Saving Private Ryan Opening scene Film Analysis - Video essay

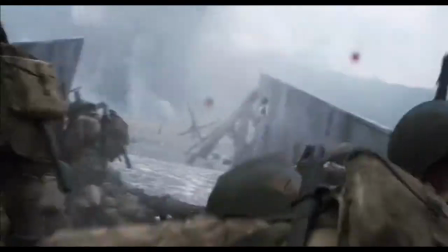Steven Spielberg takes his audience on a roller coaster ride in Saving Private Ryan.
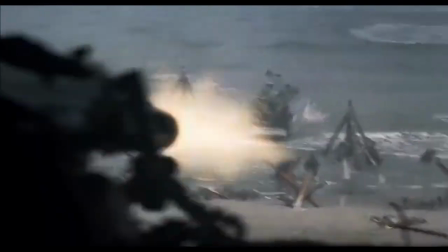For the first time ever, D-Day, the taking of Omaha Beach, has been depicted in its actuality.
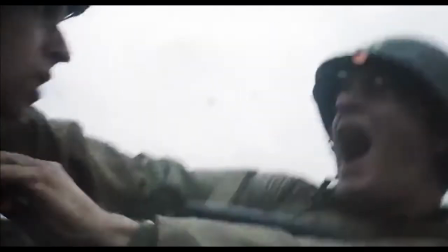Spielberg leaves nothing behind in this scene. This opening scene is dedicated to the bloodied invasion of the Omaha Beach.
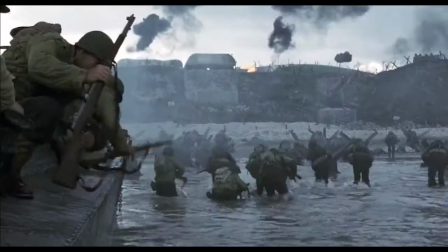In order to understand the context of the scene, one needs to know the history. According to history, this is the largest amphibious attack ever to be carried out.
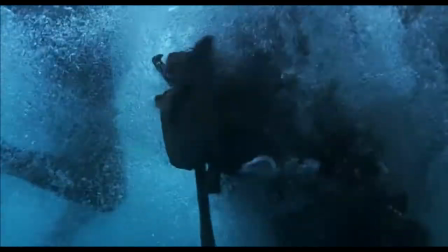It wasn't an easy task for the Allied forces to combat and stop the overgrowing Axis regime.
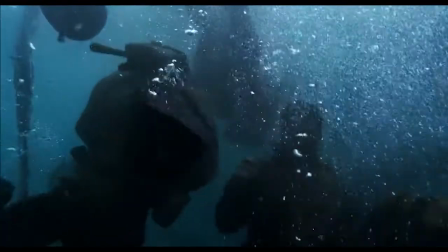Allied forces were outnumbered, overpowered, and pushed in a corner. But D-Day is marked as the beginning of the end of World War II.
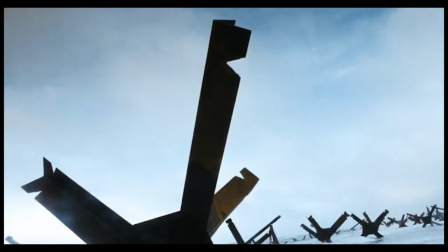The scene starts with a grey-blue sky depicting absence of sunlight, gloomy and sad.
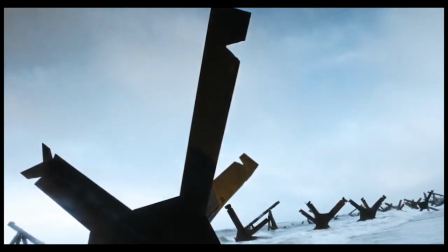The use of desaturated color palette shows depression and acts as a clear indication of the situation at hand.
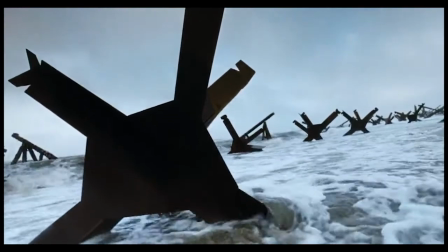The camera tilts down, revealing tank barricades, and we can hear gushing water, the powerful force of nature.
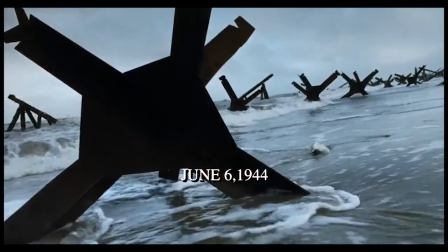Why start the main sequence with a tank barricade and gushing water?
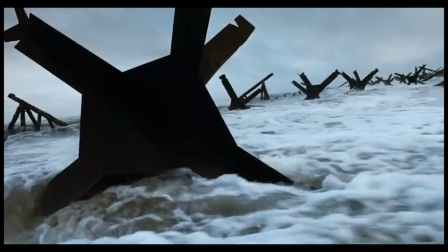Well, Normandy landings were a part of deceiving the German troops, attacking them from where they least expected it to be.
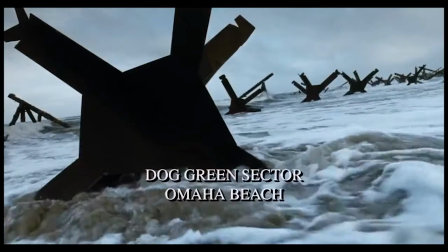This shows that even though it was difficult, they still went for it. There is no music.
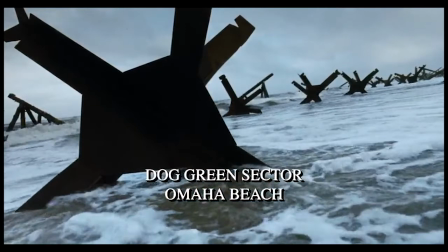The only sounds we can hear is of the hard gushing water. Usually an upbeat music is inserted in order to intensify the scene,
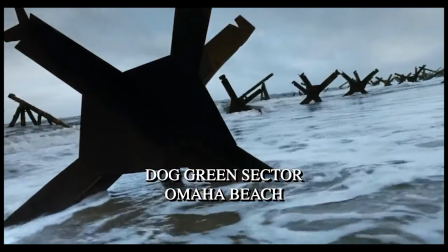but Spielberg keeps it very subtle and natural to give the audience a feel of the things being unfolded.
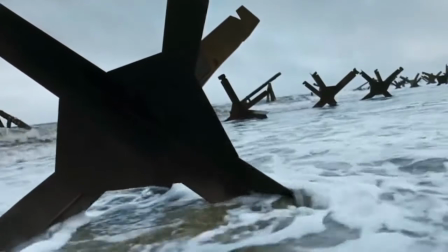I especially appreciated Steven Spielberg's and John Williams' choice not to put music in the battle scenes.
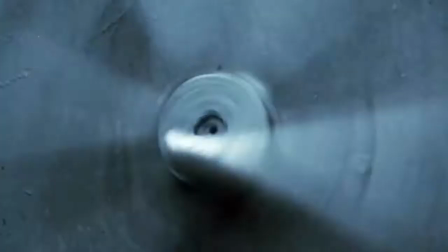That allowed those scenes to be more visceral.
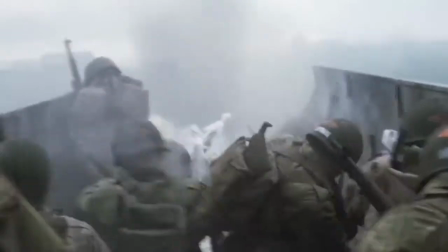Anytime you put music in, even the most beautiful music, it makes the audience realize from moment to moment they're watching a movie.
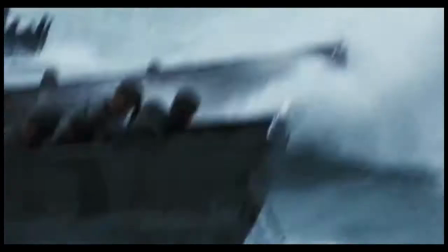The scene cuts to the landing craft speeding through the waters. Here is when Spielberg reveals his art of work.
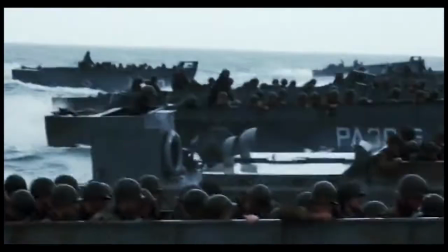The camera movement. The entire movie is shot in a way to mimic the actual battle scene.
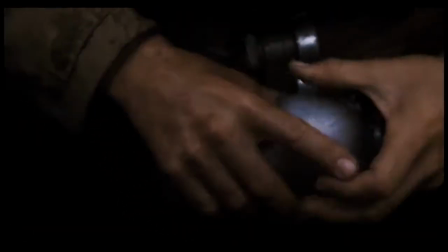The exhaustion, the hopelessness, the chaotic conditions, and the level of difficulty faced by the Allied forces.
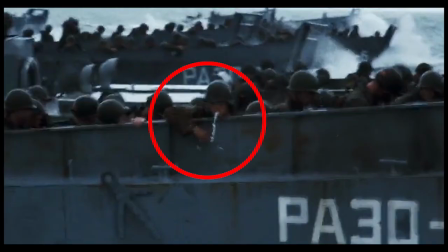We are also shown the miserable conditions of the Allied forces. Seasickness.
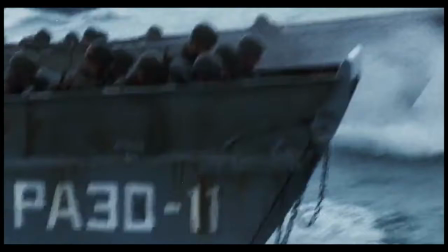Notice how the camera moves along with the rising tides and slams hard down. Again, only the sound of hard water and fast winds are heard.
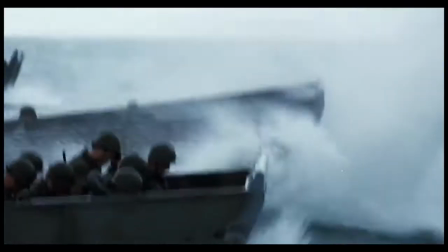It is shot in such a way that it appears to be a POV shot of another soldier. Notice how the shots are kept close.
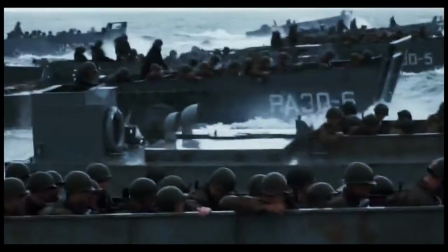There are no wide-angle, extreme long shots, or perhaps a bird's eye view of the scene.
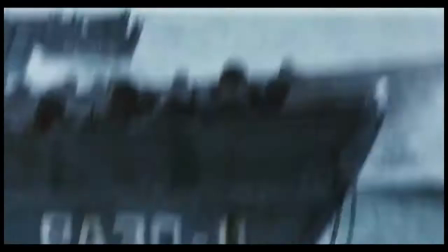Spielberg wanted to pull the audience in the scene. He keeps the connection alive by keeping us immersed in the action scene.
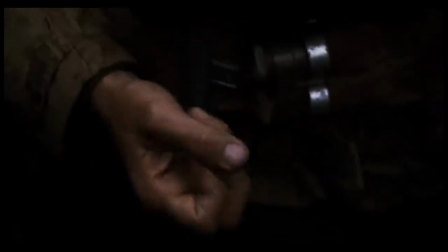This is followed by a close-up of a shaking hand.
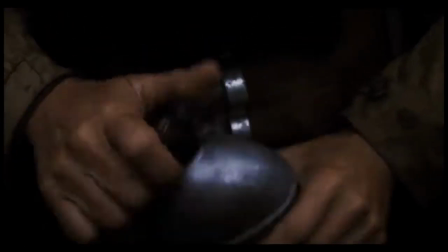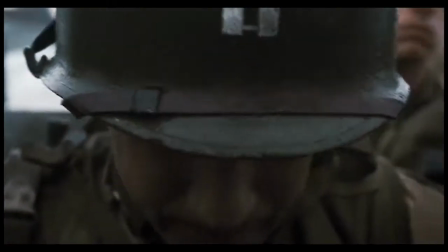Then reveals the rank of the soldier, which shows us that the main leader and the main character is nervous, and not as many army leaders are supposed to be.
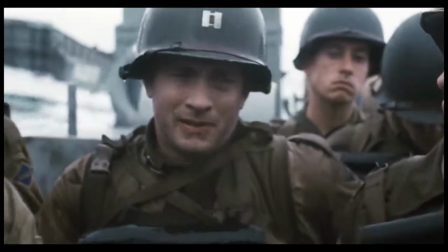This brings us closer to the accurate portrayal of the situation.
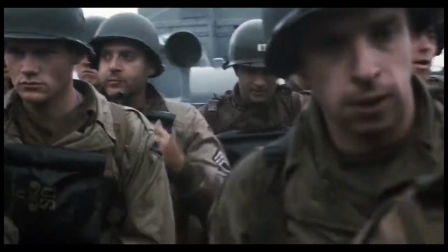The scene drags out, revealing other soldiers, seasick, shaken, and not the usual army men we are introduced to in other war movies.
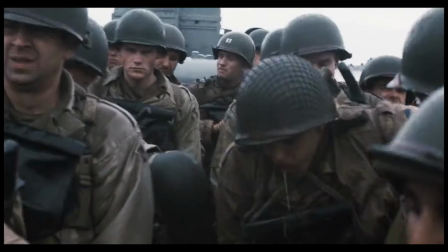Notice how all their helmets have no signs on them, but Tom Hanks's does, shows us that he is the leader.
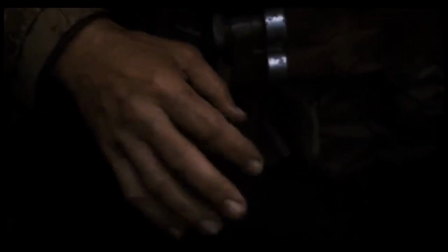Given Spielberg is an American director, he could have easily shown the men to be confident, unshaken, and morally strong, more like super soldiers.
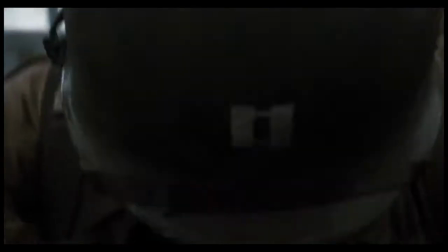But he brought the element of humanity into the movie. Knowing that the Allied were going against the most powerful army at that time, they had little chance of success.
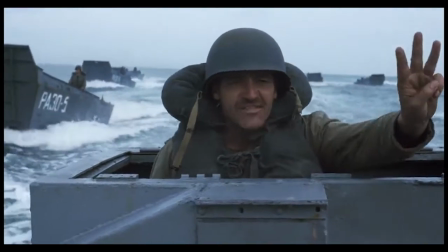Clear the rim! 30 seconds! Got me with you!
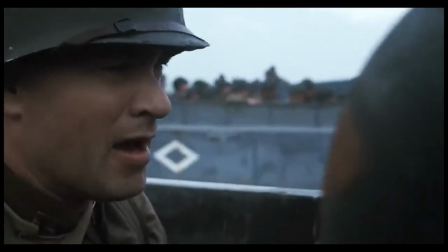North side stick, start with side stick. Move fast and clear those murder holes.
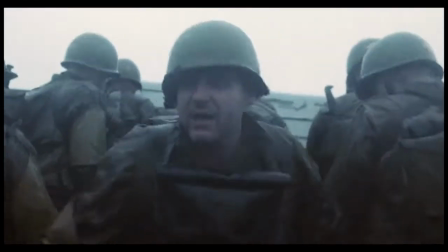Want to see plenty of beef between men. 5 men is a juicy opportunity.
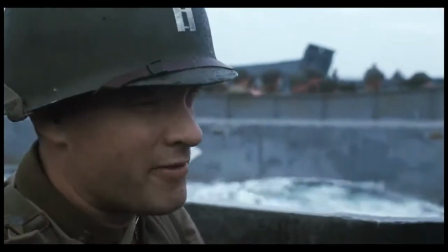1 man's a waste of ammo. Get the sand out of your weapons. Keep those actions clear.
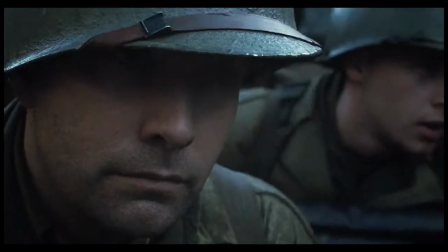We'll see you on the beach.
Soon after this line, we are introduced to 3 explosions.
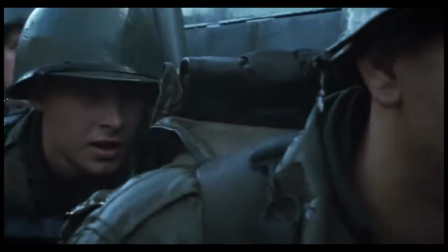Not that loud, but significant. This shows that they are getting closer to their target.
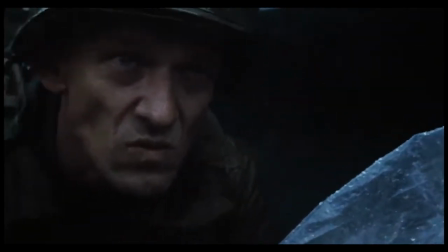Three explosions, 3 different reactions.
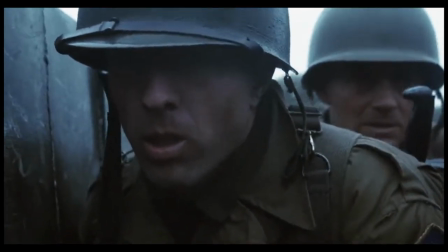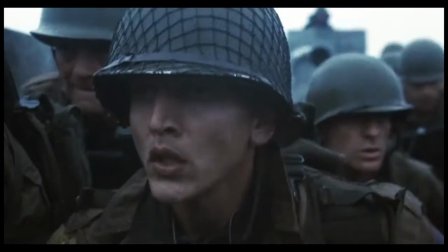Moves to soldiers praying. Again, shows their nervousness.
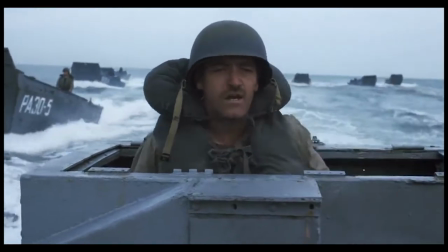Spielberg broke all contemporary methods of filming. If it was any other director, let's say Michael Bay, he would have shown us the distance through a bird's eye view,
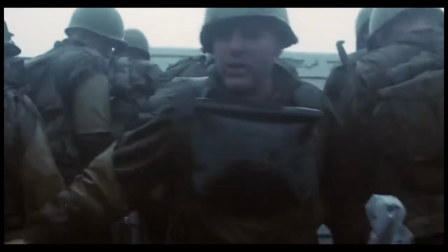made the camera gush through water and establish all angles of the scenario. But Spielberg kept it extremely close to reality.
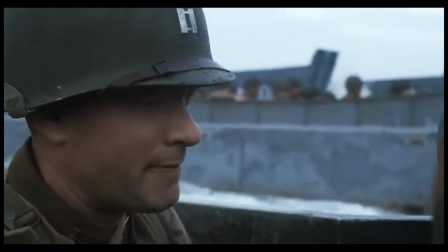You could feel yourself sitting in one of those landing crafts. Keeping the camera extremely and awkwardly close means invading privacy of the character.
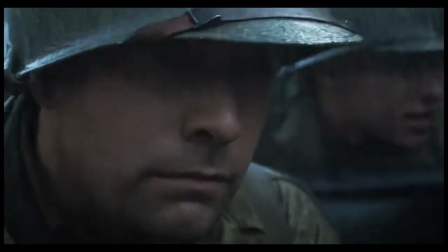He intentionally keeps it close for us to feel each and every reaction and expressions of the soldiers.
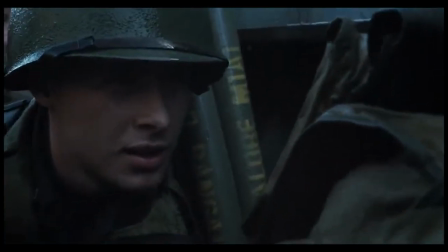Keeping it close makes us realize the tight space they are in. Moreover, Imagine if this was again a long shot.
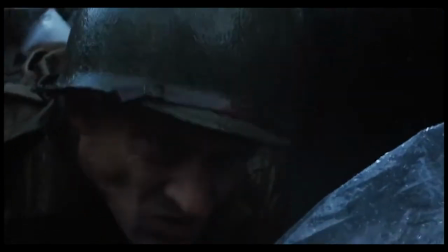We would have admired the scenery more than the intensity of the scene.
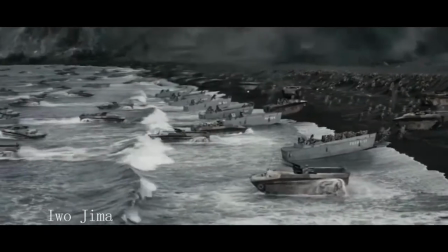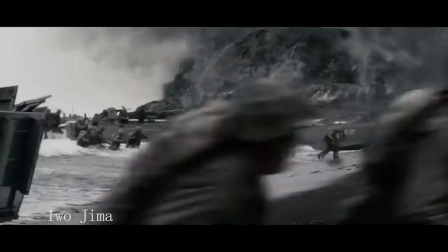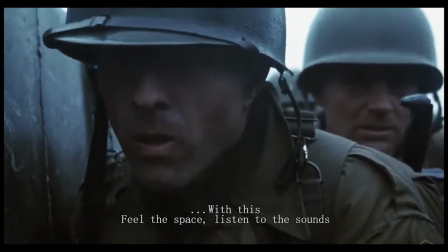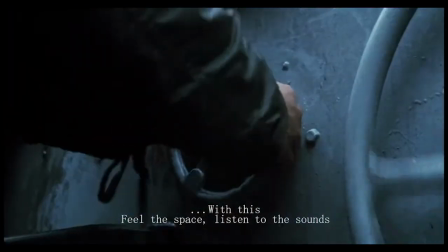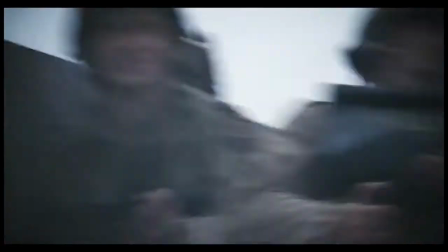This scene shows the helplessness and the power of the German forces. Spielberg places the audience in straight fire, shot from the perspective of a soldier.
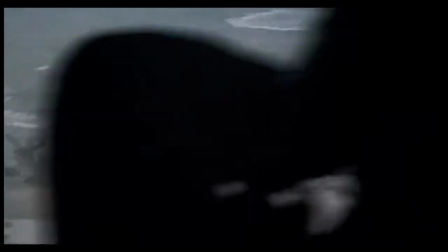Moreover, Spielberg crosses boundaries and shows us the German perspective as well, and then also shows us the main character's perspective.
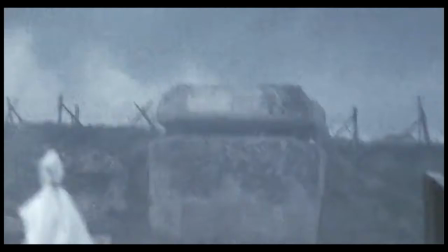Chaos, randomness, and effective use of sound takes place next.
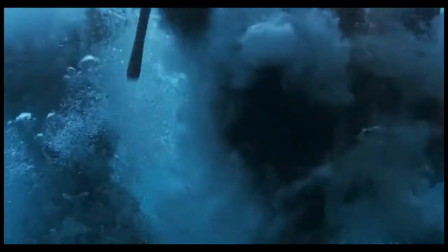Notice how even underwater the struggle has been shown. It feels as if even for the cameraman it is difficult to reach the beach as much as it was difficult for the soldiers.
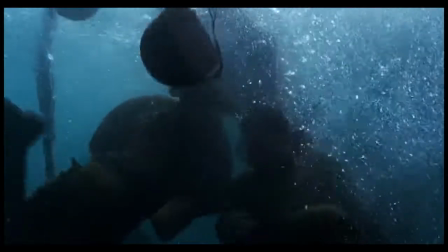Spielberg never loses sight of the soldiers. He is a part of them, following them.
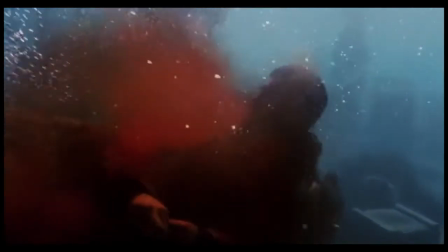This is the only color other than the grey palette used. Even the red color is not as bright as it's supposed to be.
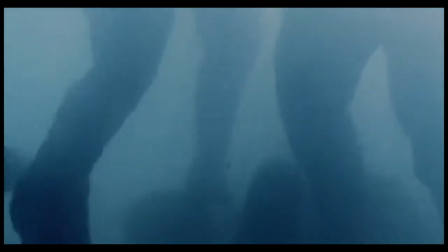It is dull and dusky. Notice how the sound is cancelled out completely when the soldier is below water.
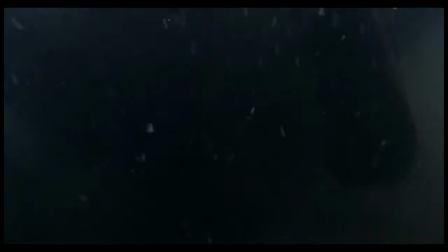And when the soldier goes up, we can hear the sound again. This gives us a very horrifying effect.
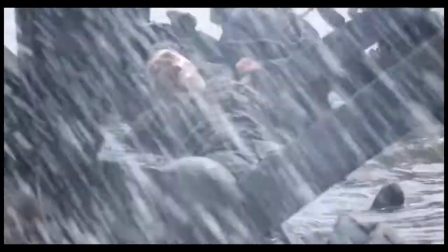Notice how cuts are very less and mostly pans, tilts, quick placements and displacements, and constantly moving camera.
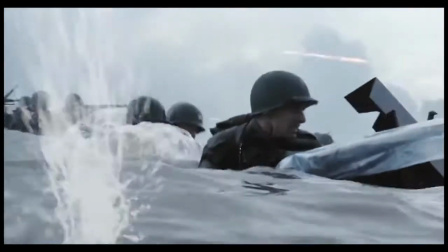It appears to be random and chaotic, depicting the true essence. Nevertheless, notice how every shot or movement is motivated.
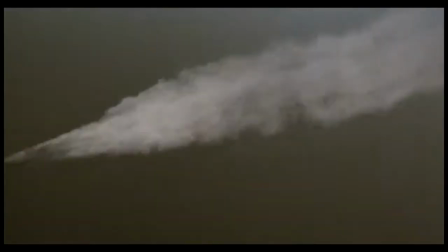Look at the details that Spielberg has added. If you blink, you miss it.
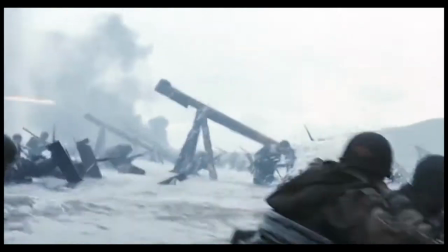Spielberg uses the method of a war film cameraman to shoot this whole scene.
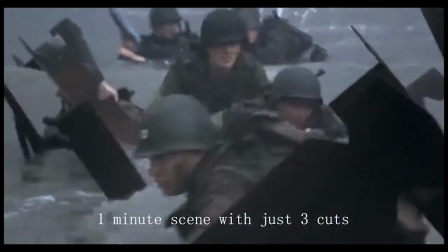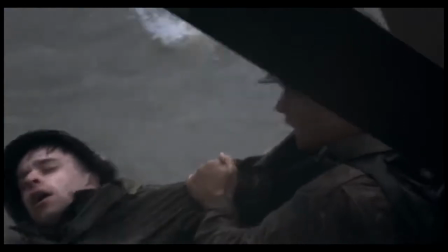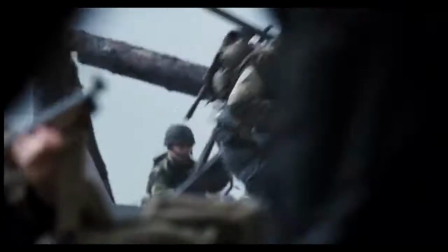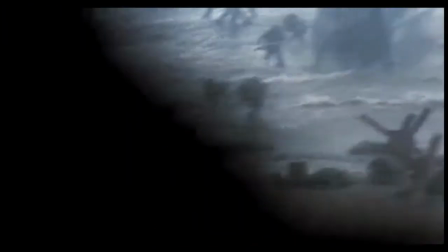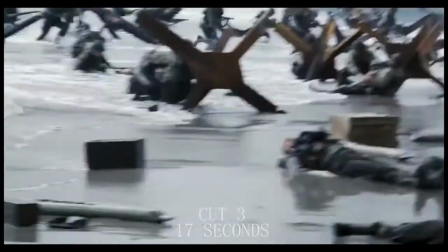Spielberg went an extra mile by using real amputated people for this scene to add a natural impact to the film.
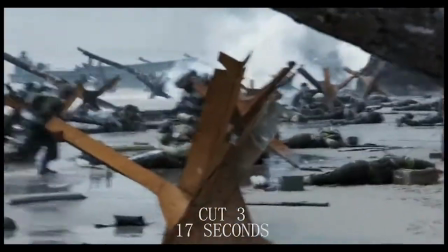Spielberg has an eye for detail. Every shot has new information.
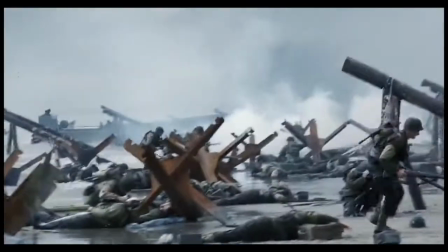And if every shot is revisited, we get additional information every time.